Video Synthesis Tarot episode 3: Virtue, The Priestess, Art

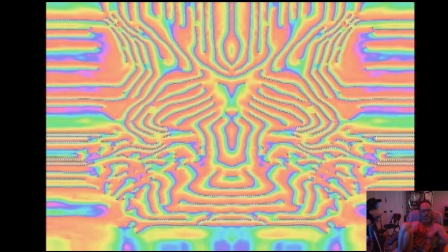(29:46)
I'm going to remove the symmetry now,
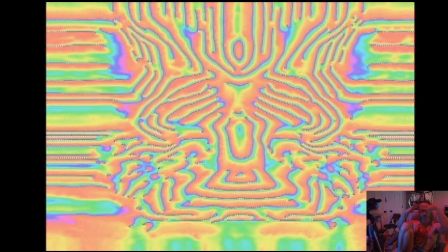(29:52)
because we have one thing formed,
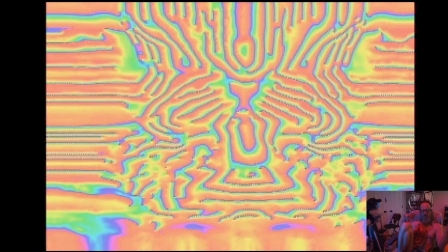(29:58)
and as we noted before, art was not about pure symmetry,
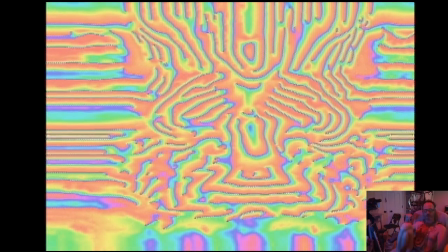(30:04)
it was about complementarity, so I didn't want to keep the entire
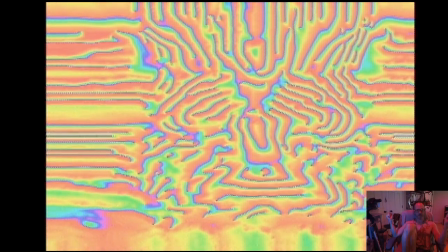(30:09)
fragment of influence from art to be totally symmetric.
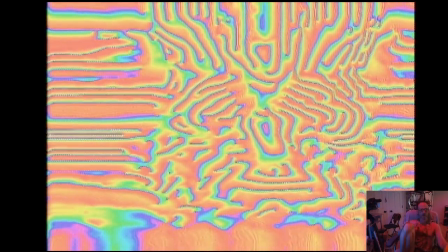(30:14)
We're getting this slow, that pattern that we had in the middle in the hue space.
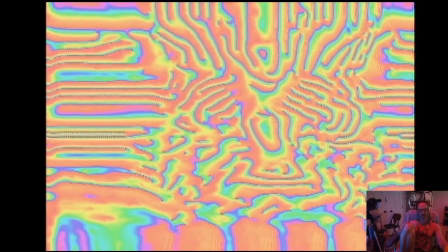(30:22)
It has some of its original symmetry still, but it's kind of become its own thing at this point.
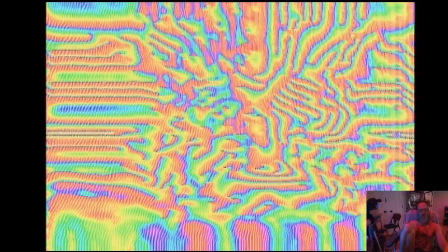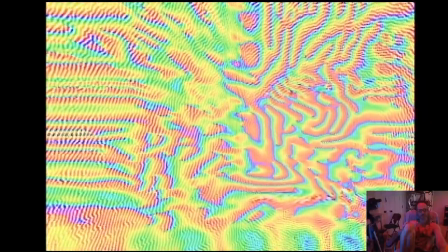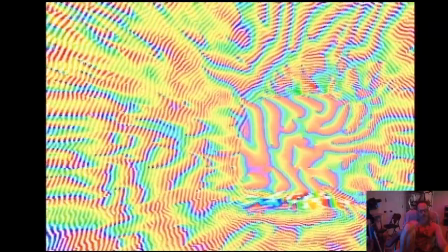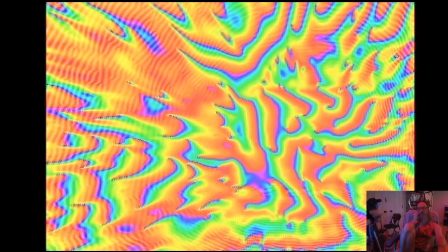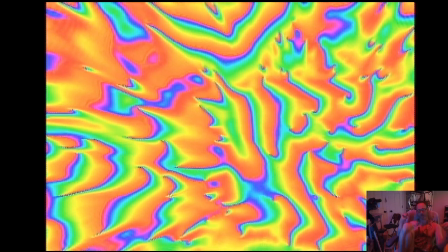(30:56)
Tone down the saturation. We still have saturation invert on, but I've toned down the saturation gain.
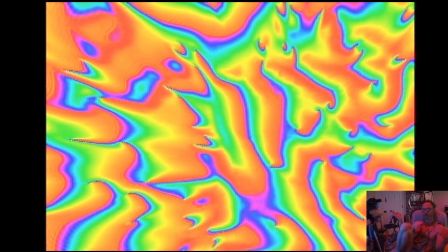(31:05)
So instead of just inverting, what it does is kind of make it just give it more of like a slightly pastel / iridescent hue.
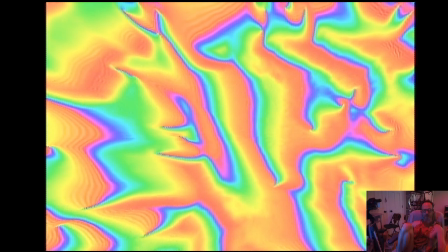(31:15)
If I turn it down all the way, then it becomes deep. Right, there's like a sweet spot in there where we get, here's where I want to be.
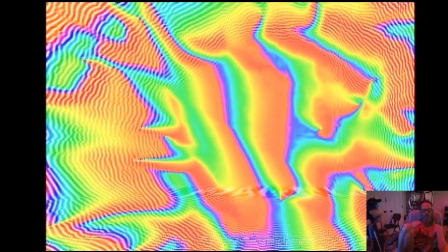(31:24)
I'll start to goof around with the hue some more.
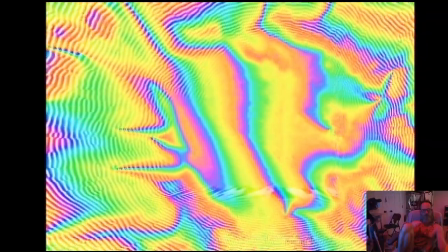(31:27)
We really might have just left art behind and we're just like getting lost and having fun and things.
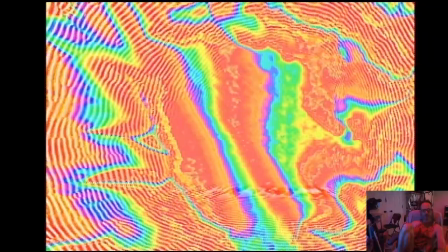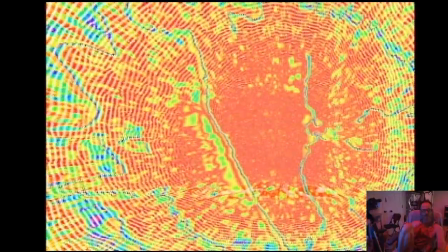(31:43)
But let's go for a little voyage.
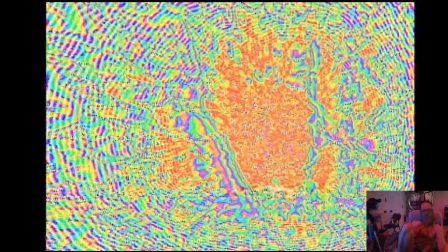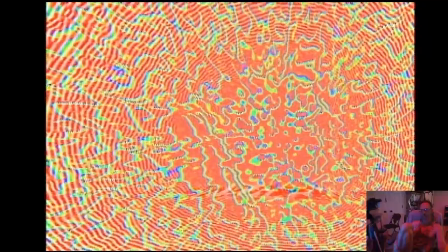(31:52)
You know, the real trick of, and this is, I guess this is definitely applicable to any kind of video feedback situation,
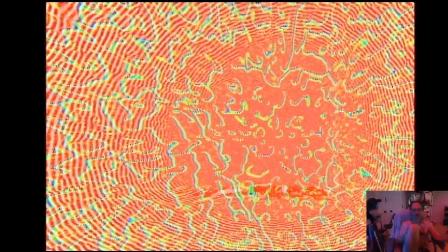(32:01)
composition, but probably can be applied to many other scenarios too, is just do things really slowly.
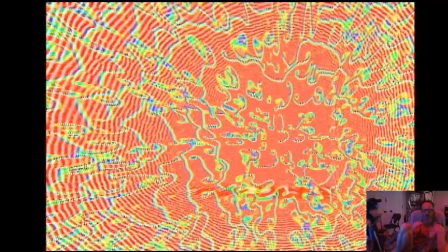(32:07)
The slower you do them, the more you can, because if I just like move something a little bit here,
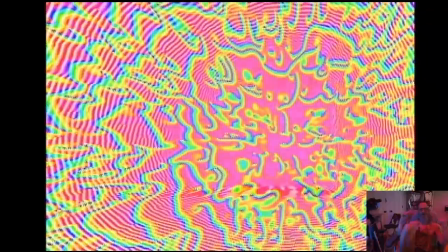(32:16)
I want to wait at least 5 seconds to see what it's going to do.
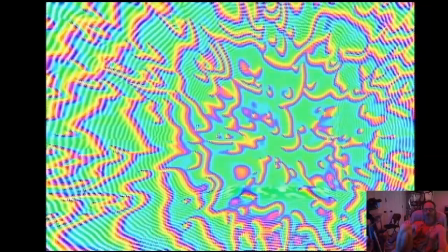(32:21)
Because I just move something a tiny little bit, and it'll take a second for everything to catch up with it.
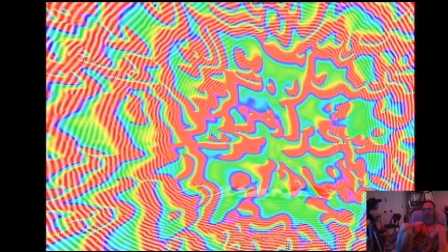(32:27)
And if I kind of get it back to where it was, I'm going to want to let this one play out too.
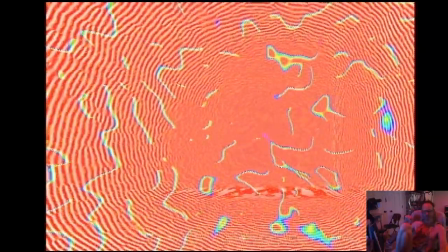(32:33)
Just being slow and patient and not being afraid to just zone into things, I feel, is a very good method for composition.
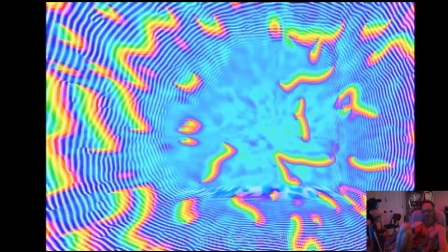(32:46)
I'm not saying button mashing is not a good time too, but it's nice to have to go both ways
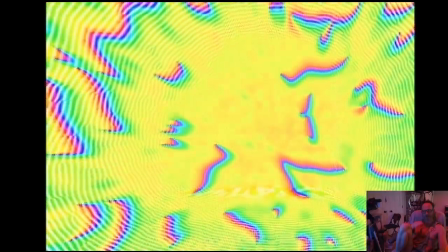(32:56)
depending on the scenario.
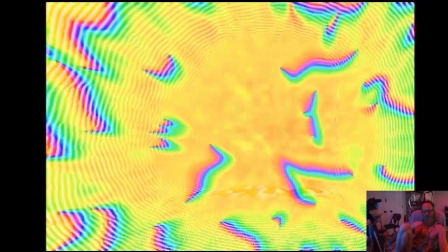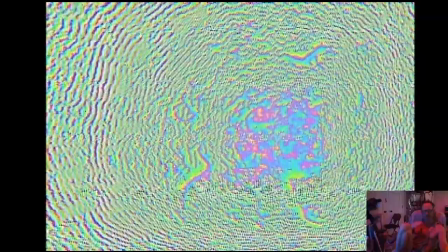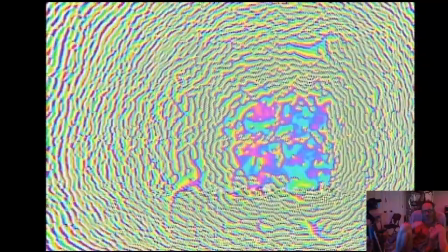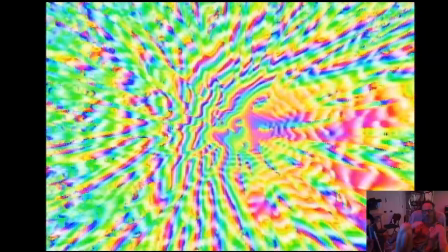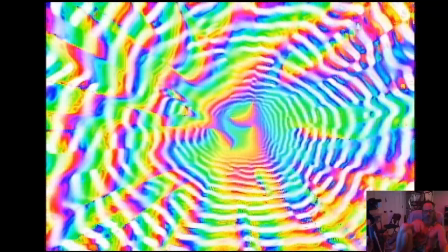(33:20)
Try to go out with an extreme zoom, but it's going to be an extreme slow zoom.
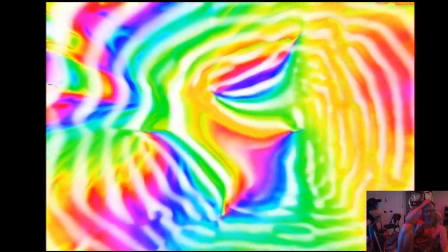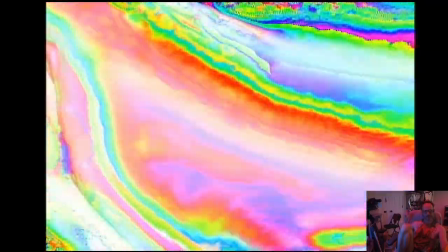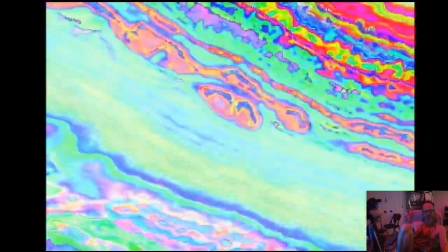(33:40)
Wow, this is pretty weird.